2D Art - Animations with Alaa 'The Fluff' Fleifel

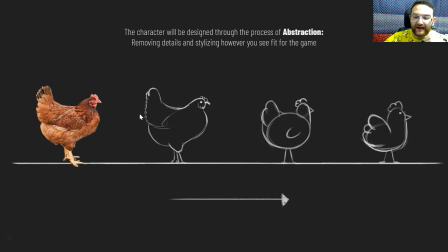So honey, we start with the chicken and we start abstracting the details of the chicken until we reach a design that is more animatable, all right? And is more recognizable as a shape.
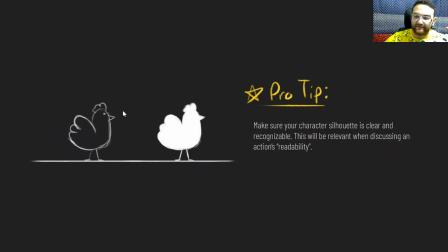So pro tip to keep in mind when you're animating a character, you know, the silhouette needs to be clear and recognizable. This principle will be relevant later on when we're discussing the action's readability.
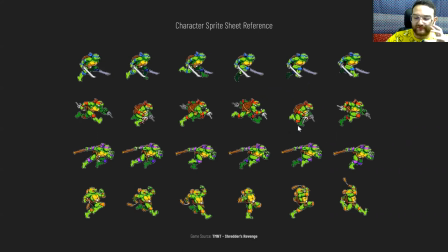So here I have a sprite sheet reference for a game called for the new Teenage Mutant Ninja Turtles Shredder's Revenge. And as a bitlazo, and here I have all the sprites for reference.
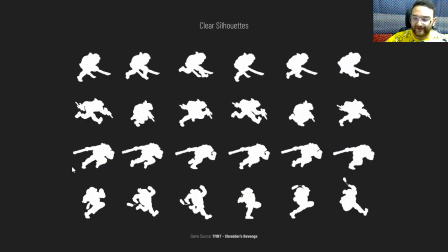And notice how when they're transformed into silhouettes, the sprites remain to be readable. يعني خاصة آخر row for the character, I think اسمه Michelangelo. His pose, his running pose is still incredibly recognizable.
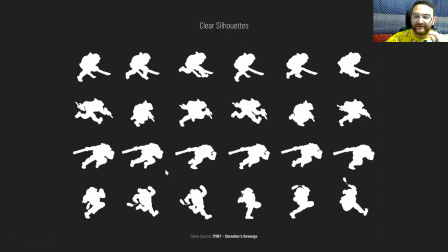بعد فينا نعرف إنه بعد فينا نعرف أي character and شو الأكشن اللي عم يعمله وبعدنا عم نشوف ال pose state. And this is really important. Well, this is my okay, that's really good. نيح إنه في حدا غير يحكي عن هذا الموضوع.
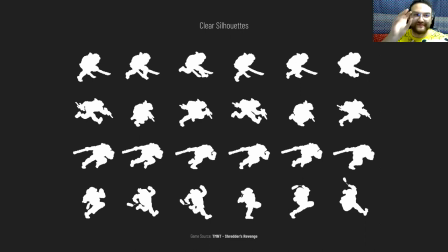So silhouettes, so you need to make sure the silhouette of your characters is readable. And the reason why this is important, لأنه while you're designing games, you will have segments, you might have segments
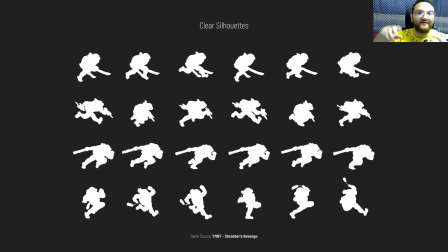where you have like day and night cycles. You might turn your character sprites into flat colors. So هذا بيسهل البروسيس عليكم كرمال ما ترجعوا تعيدوا السبرايتس for something that's more readable.
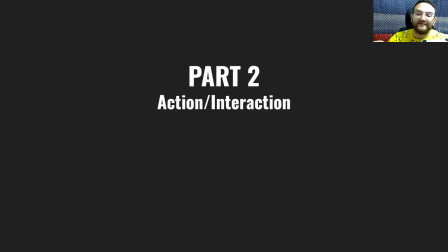من الأول, make sure they're obvious. So هلا حننتقل لبارت 2 which is action and interaction.
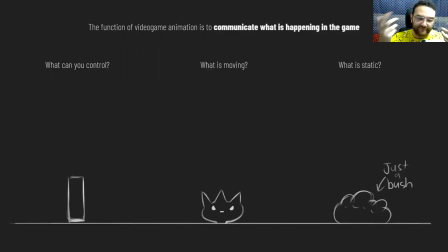So حنحكي شوي بس عن the function of video game animation. I know it's an obvious answer, but the function of video game animation is to communicate what's happening inside the game. So the animation needs to let the player know
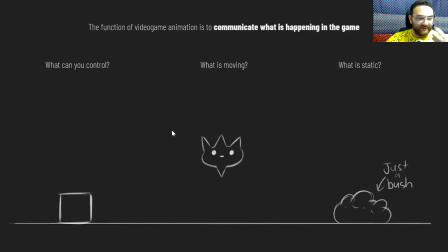what can the player control, what is it that is moving, and what is static. All right. So for the purposes of our character, بنسأل حالنا شو هن ال main character actions for our chicken character.
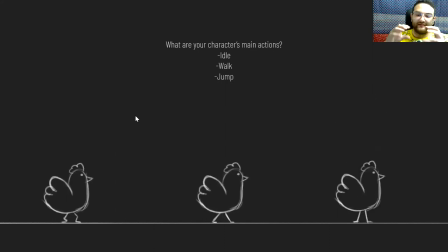So at the top of my head, if we have the chicken in a platformer pose, in a 2D platformer, حيكون في عنا. Sorry, بس عم تأكد إنه بانا on stream. Looks like a bush to me. Yep, it is a bush.
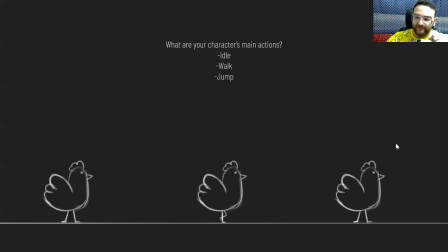So حيكون في عنا the idle pose, the walk pose, idle pose, the walk cycle, and a jump cycle. Chickens can do splits, by the way. And لما نعمل هول the main actions,
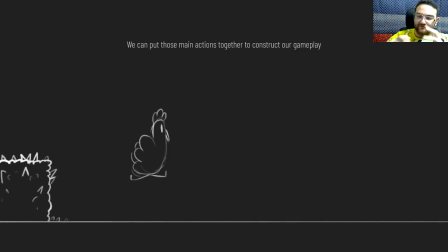فينا نركب the actions مع بعض to start and construct the basic gameplay loop.
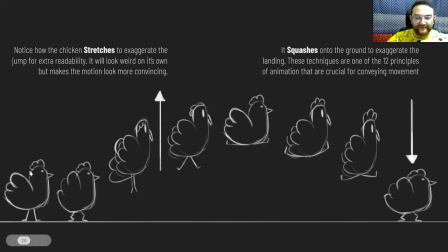So هون I've laid out the sprites for the jump animation of the chicken. لأنه I do want to discuss important principles that are related to animation and how they integrate into animation for game design. So notice how at the beginning of the jump,
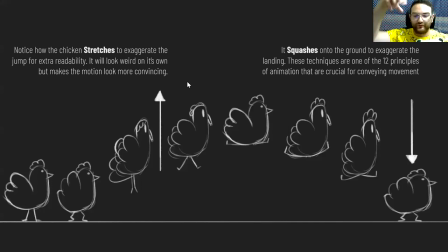the chicken stretches to exaggerate the jump for extra readability. Stretch is one of the squash and stretch are one of the 12 principles of animation.
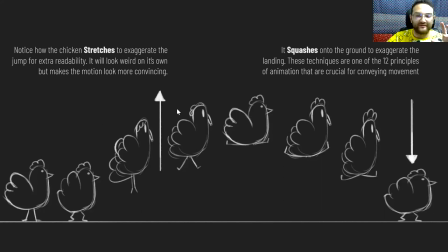And they help in exaggerating the motion, because when you're abstracting motion, you need to exaggerate it somehow so that the motion gets across. Would you say the way down the same as the way back up in a jump?